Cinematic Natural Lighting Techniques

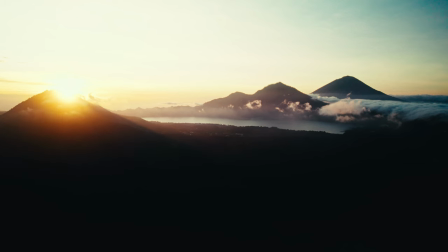0s
We're here in the months of Bali today with this beautiful landscape behind. We have our usual setup.
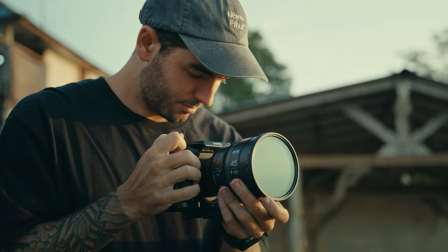4s
We've got the Sony a7S III, a few vintage and cine lenses, and we're talking about how to shoot video only using natural light. Now, for example, the scene that you just saw over there, it wasn't exposed that well. I had too much light on my side and the rest of my face was just very dark. While here, it's a bit better exposed because the light comes from, well, everywhere. But I have a bit of a side light and my face is just better lit in general. So today we're learning how to use light in the best way when we're shooting run and gun and we're just capturing things as they happen. We didn't have any preparation, no light, just a camera, a lens and a monitor.
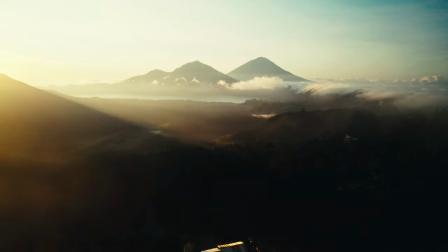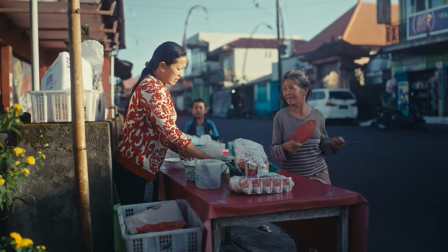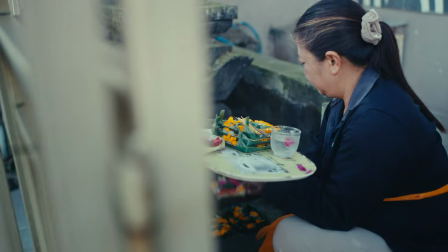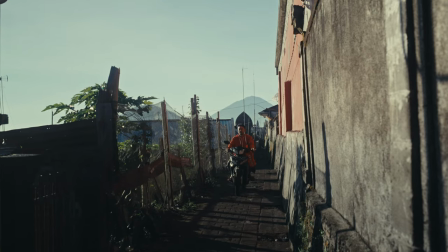This is how you do a different light does when used correctly. Simple as that. All I did right now was moving the curtains a bit and closing the curtains over there and this shaped the light coming from the window on my face so much better than it was before.
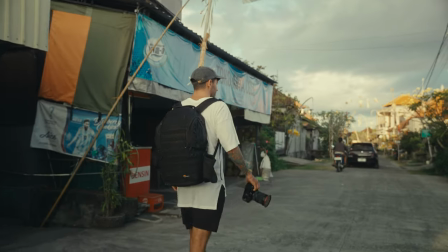81s
It looks a lot less flat. And this is all we're going to talk about today. Cinematic natural lighting techniques. All I did was very simple and you can do this anywhere. At your house or in the mountains of Bali.
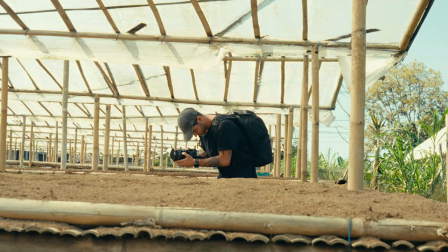94s
Literally anywhere. All you got to know is how to move and angle your camera right and how to use light in your favor. So usually I would have a bunch of like stuff in the background, I would have a light up here to light my face perfectly, maybe a light here to give me a little bit of like a side light and you know, highlight my head a bit more, but not today. Today we're just using a window. Simple as that.
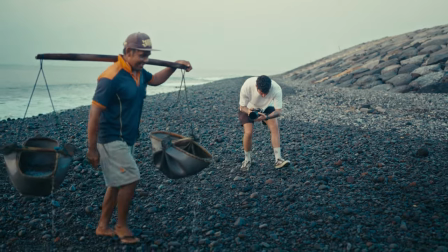121s
There are a few tips and tricks that you can use when shooting with natural lights and over the past seven to eight years that I shot pretty much 99% of my projects with natural light,
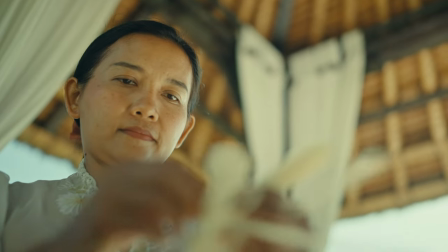130s
I feel like I mastered a lot of this and this is why I decided to make this video. So the thing is, yes, light can pretty much take your production to a whole new level and implement so much more quality, but at the same time, for the style that I like to shoot, it's pretty much all documentary style, which means that the last thing that I need is a proper light to keep the moment original and candid.
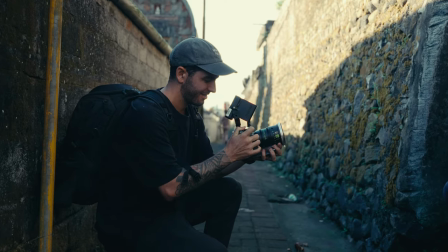152s
The main thing I keep in mind, and this might get a little bit confusing, but trust me here, it's shadows. don't look for light but look for shadows light is always there light is coming from everywhere unless it's obviously pitch black but you're not going to be shooting in pitch black right so
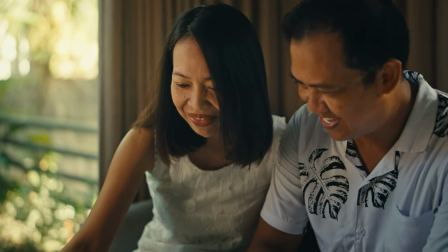168s
don't look for light look for shadows because if you look for the right shadows that means that you're looking for the right light that is going to shape your shadows and make your image and your footage a lot more three-dimensional so find your way to angle your camera in a very specific
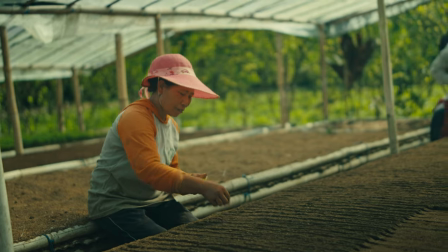184s
way so that whenever you press record, the light in the scene is shaping the shadow in a very dynamic and specific way, creating a beautiful three-dimensional image.
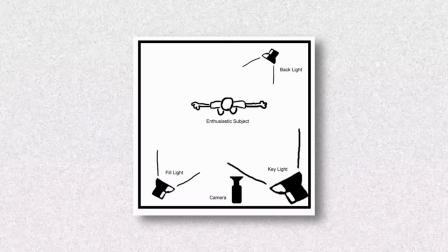197s
Wherever your light is coming from, you want to try and create a triangle between the light, the subject and the camera. For example, I have a light behind me, but that is just, you know, I just want to add bit more like artistic kind of vibe but the light is coming from there right now this is my open window that is right now the camera is here and i'm right here if i would
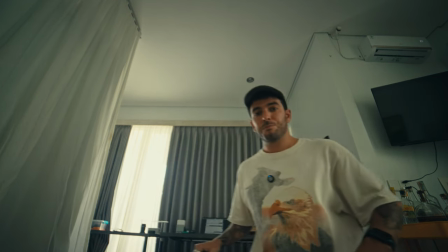219s
be right here
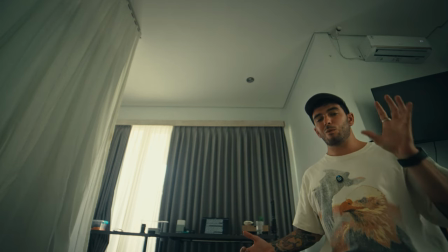223s
you probably i'm probably right now very weirdly shaped because this is a very kind of 14 millimeter fisheye lens
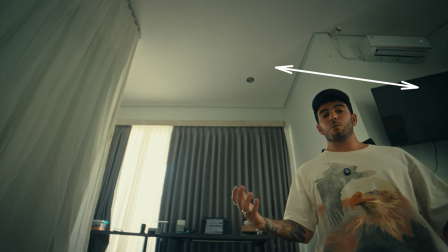230s
but if i'm standing right here it's gonna look weird because the light is hitting only this side this light is hitting this side there's no shadow i'm probably super just just
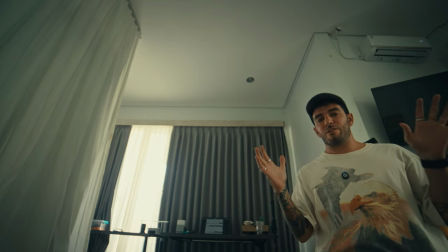242s
everything is perfectly lit it's not very very nice and if I move over here
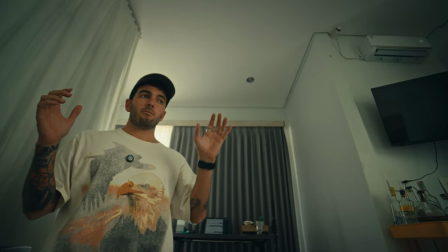247s
maybe over here I'm pretty much only getting light from here which
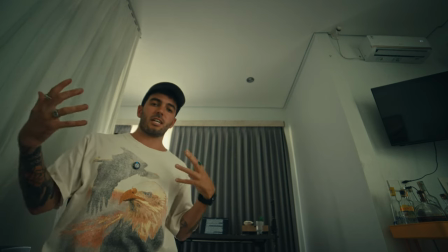252s
means this side is going to be very dark and I don't think it's going to look that good but if I'm pretty much right here
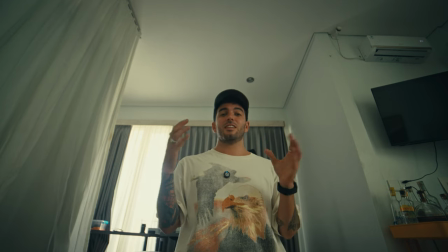259s
here this light should lit me pretty well on my face right
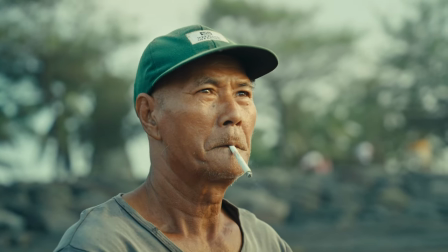264s
now so you can use any kind of light source to create this little triangle between the subject,
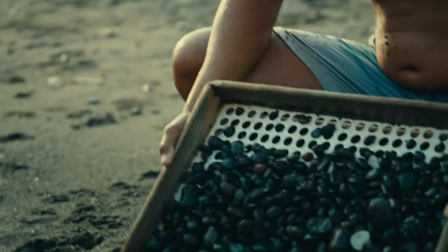269s
the camera and the light and create an interesting composition instead of just a very flat one. With that said, don't go crazy on things because if only the light comes from behind me and I'm shooting from here and yeah this is backlit, but it's just not gonna look good obviously for like talking scenes. This can be taken to a whole new level if you're getting something artistic, but just keep it simple to start off and understand the basic and make a triangle between the camera, the subject and the light.
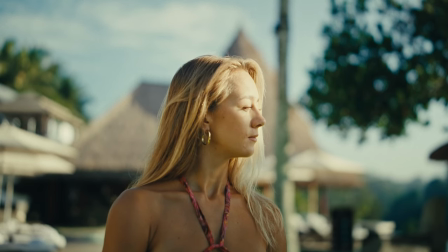299s
I repeated this on this channel so many times, but shooting shadow side is the most important thing in filmmaking and I still do that every single day. With that said, when shooting outside it's a bit tricky because sometimes you're just shooting with the sun and it's kinda hard to place the subject, especially if you're documenting something or you're shooting anything outside that you don't really have control over the subject.
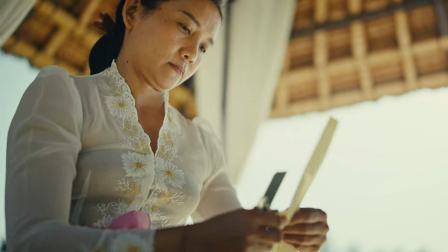320s
You know the subject maybe is just right across from the sun so you have to shoot it that way especially if you're not captured that specific subject.
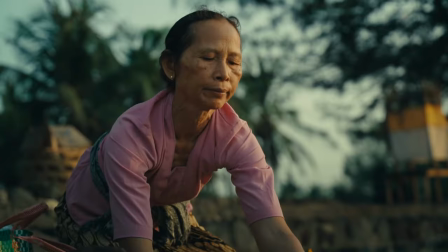327s
So what do I do? I shoot at sunrise and I shoot at sunset.
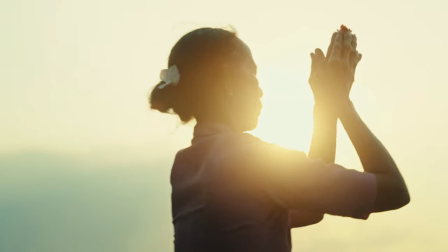330s
Having a warm, glowy, low light it's a lot better and it's a little softer than having a midday sun. So I totally recommend going out and shooting early morning and late afternoon if you want to shoot anything with a subject that you don't have With that said, it doesn't mean that you can't shoot anything during the midday hours. So I thought midday is not really your best friend when coming to shooting, but sometimes what do you do?
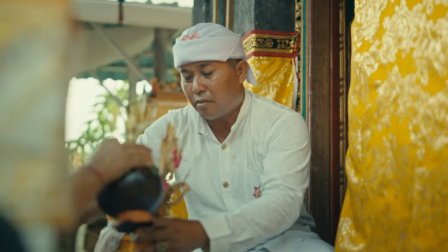357s
Sometimes clients want to shoot a midday or specific things you want to shoot happen
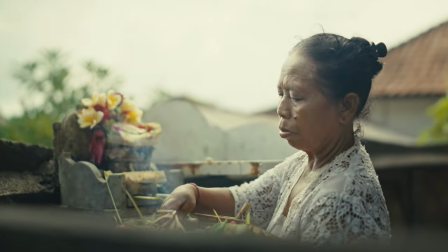361s
only during the daylight and you can't really plan ahead. So what do you do? Well, weather is mostly your friend. A cloudy day, it's a perfect softbox. A sunny day just look for the shade. If it's raining, it's one of my favorite moods because it just adds so much more interesting depth into everything you're shooting and everything just looks more cinematic whenever it's just blue hour or just raining in general so everything is more toned down.
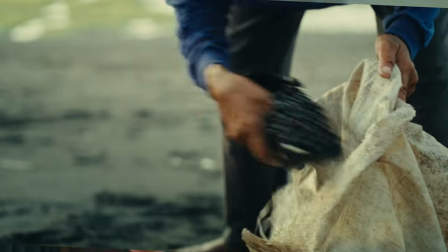391s
So the thing that I do the most it's pretty much walk around and if there's anything I need to shoot and it's in the
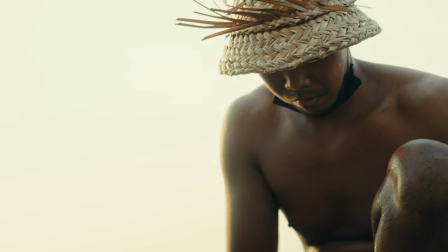395s
sun make sure you backlit it so that the sun is bouncing off all around the subject,
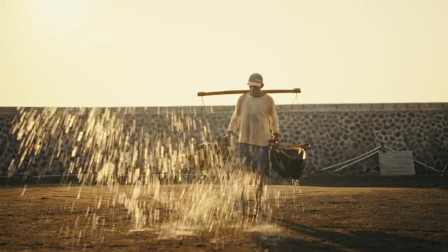400s
making the subject well lit or simply look for shade. Shade is your best friend and just make sure your background is not overexposed and you'll be good.
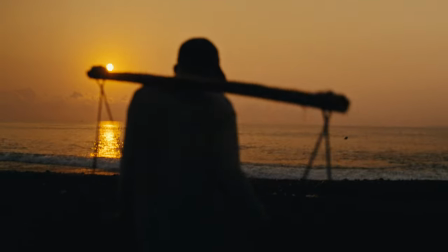410s
The last thing I want to talk about is white balance.
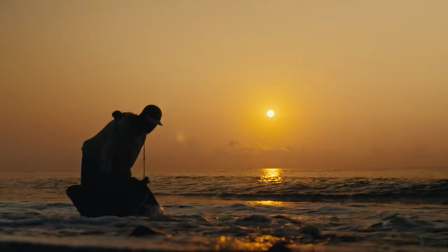413s
This is one of the most underrated things I am guilty of every single time. I just forget to set my white balance to whatever the scene and the mood of the video has to be. A lot of the time it's very hard because maybe I'm shooting a sunrise, so the weather moves very fast and then there's some clouds and then this and that. So for most of the time, I set my white balance to 5500, which is daylight. But that's kind of wrong because sometimes I want a warmer tone or a cooler tone. So it's kind of a tricky situation, I have to say. So if you get in the habit of setting your white balance every single time, this is going to help you so much more.